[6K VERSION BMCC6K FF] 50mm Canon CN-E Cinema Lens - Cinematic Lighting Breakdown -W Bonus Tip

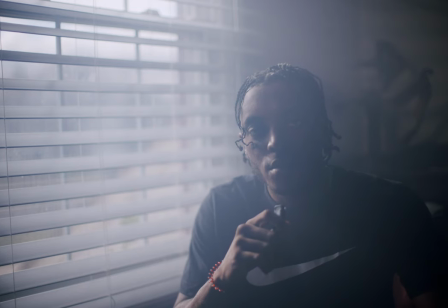[3:29]
right um we're back i added some haze some fog i damn near used the whole bottle
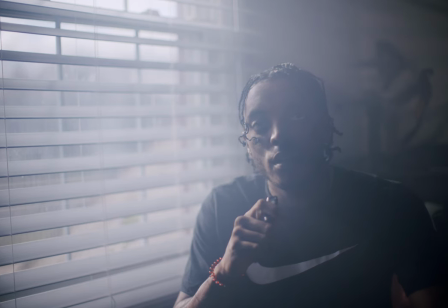[3:34]
but um that is what this is looking like um
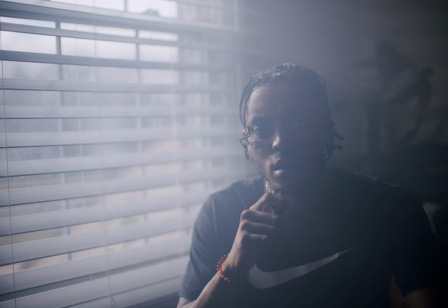[3:39]
i don't know if you can necessarily see the light that's supposed to be adding some separation so the background light I pointed it back there I know I guess you can see the gimbal that's what this structure is right here again this is
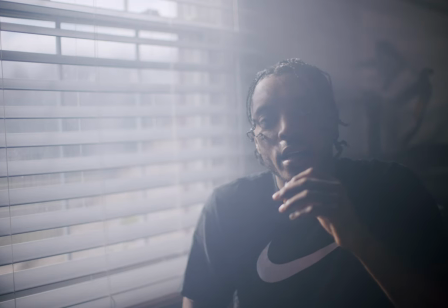[3:54]
more or less my side lighting approach I feel that side lighting is I shoot a lot of weddings and when I'm doing wedding videography
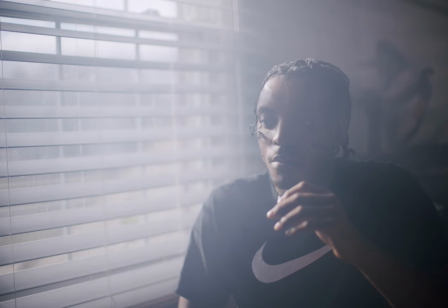[4:04]
per today even photos I always put my subject next to the window
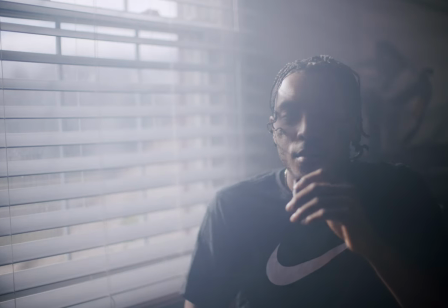[4:09]
kind of side lit um if i'm doing like the groom sometimes if i'm doing the bride um just depending on what everything looks like but side
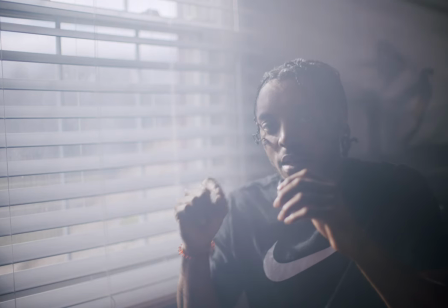[4:19]
lining to me always gives off a cinematic tone um i
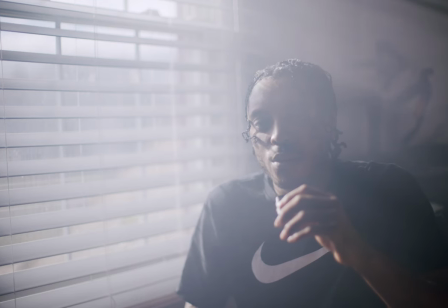[4:24]
keep saying cinematic is that even a word that we're using going into 2024 if i post
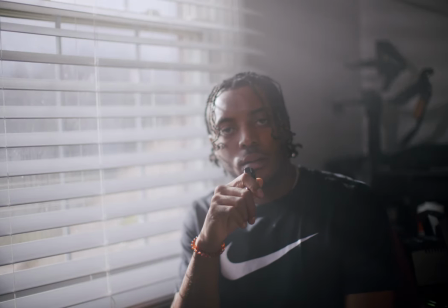[4:29]
this in 2023 anyways upsetting because everything i just did is probably not on that card anymore so i'm just gonna take it as if i was now
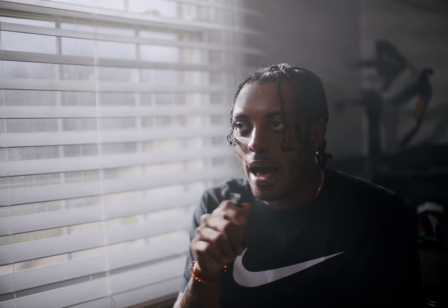[4:38]
recording um so what i was talking about from the last segment um i added a background light to separate and add a little bit more to
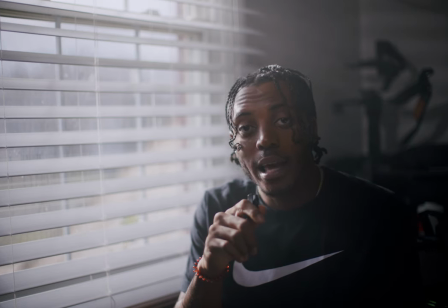[4:46]
the contrast ratios um added haze into the shot and which is probably
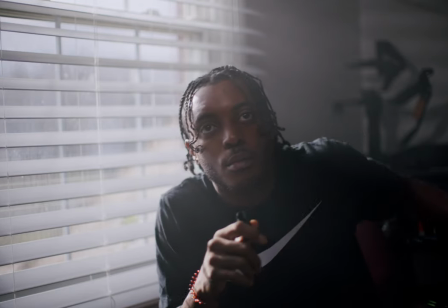[4:51]
now down down so i'm probably gonna add a little bit more at some point let me just quickly
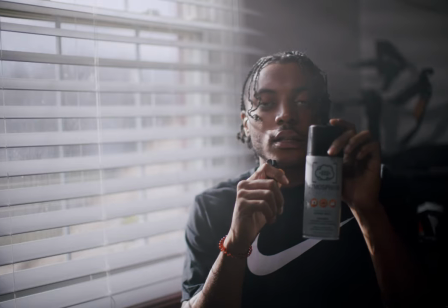[5:00]
this is haze in a can
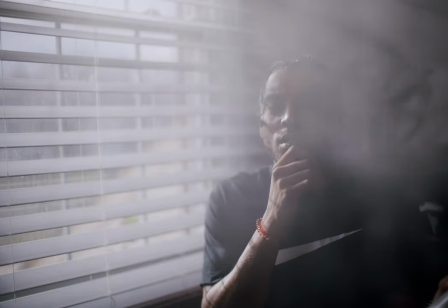[5:06]
kind of just do this you know you can waft it up so that it isn't all just in one
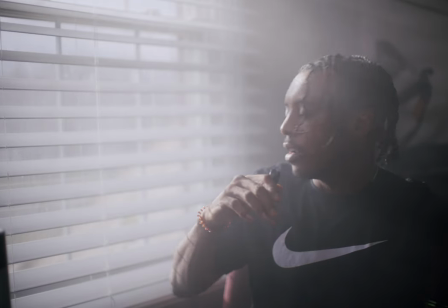[5:15]
situational or in one segment but
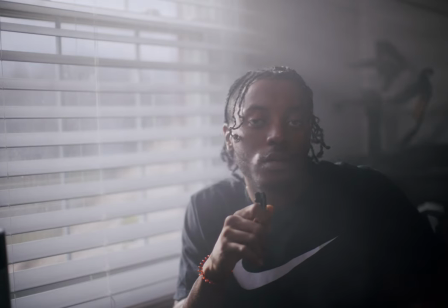[5:19]
that is that for that so again added haze to the scene to create
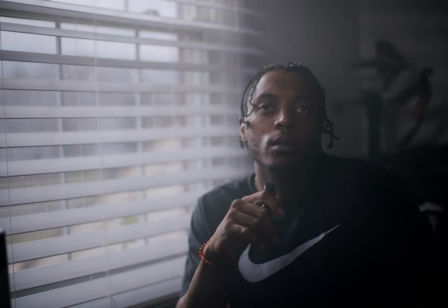[5:24]
I keep saying this but a cinematic touch and then the last thing that I did was add a tube light which is basically helping the key light which is my side light wrap around to my other shadow portion of my face so I'm shooting short side key right now which is shooting on
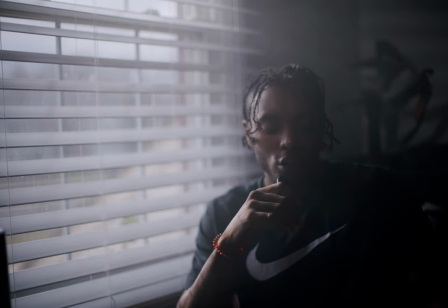[5:41]
the shadow side of my face and this tube light is helping with the wrap of the light so right now I'm
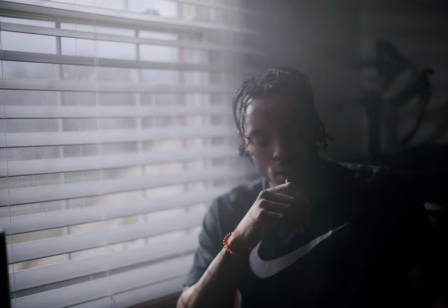[5:49]
it's dark you know what I mean it's dark on this my left your right but if I turn it on it adds a little bit to the wrap so you can see
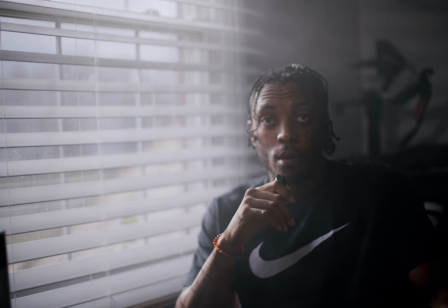[5:57]
this left side of my face the right side of your screen it's not super right i'm not trying to make this a flat image i definitely want to add some type of cinematic tone some contrast some shadow ratios negative ratios contrast ratios whatever you want to call them um hey some people might
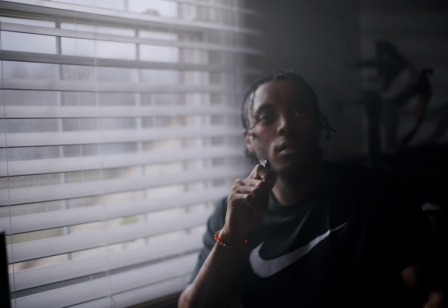[6:15]
like this image you know some people might think this is very pleasing to them but um to me this adds just a little bit more detail when
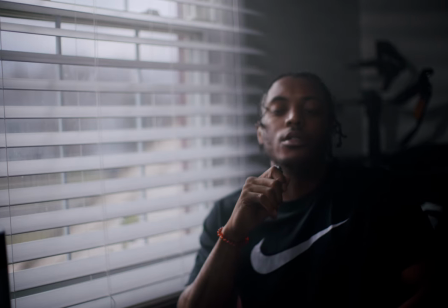[6:25]
i add the um the tube light to it there is no diffusion it's
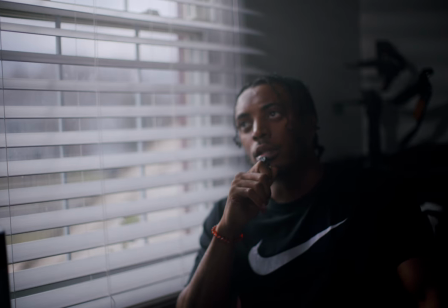[6:30]
it's a godox light right i'm using godox lights i'm using the 300 watt with the kookalorus so with an attachment mount
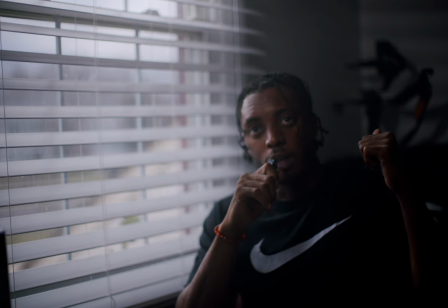[6:39]
that adds the background light and then i'm using the tube light that's the only two lights that i have other than this natural source that's coming from outside i'm
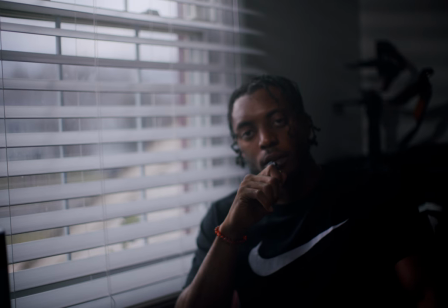[6:49]
shooting on the canon cne 50 millimeter cinema lens at 1.2 and the Viltrox adapter from EF to L-mount.
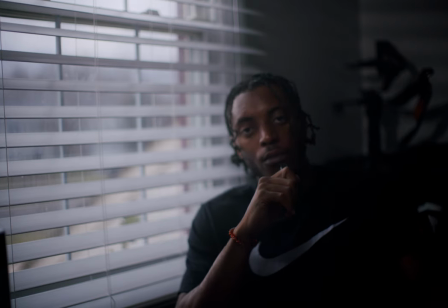[7:00]
I am shooting on the Blackmagic Cinema Camera 6K full frame. And what else? I'm shooting at 24 frames per second. I'm shooting at 400 ISO. I'm shooting at 5600 white balance.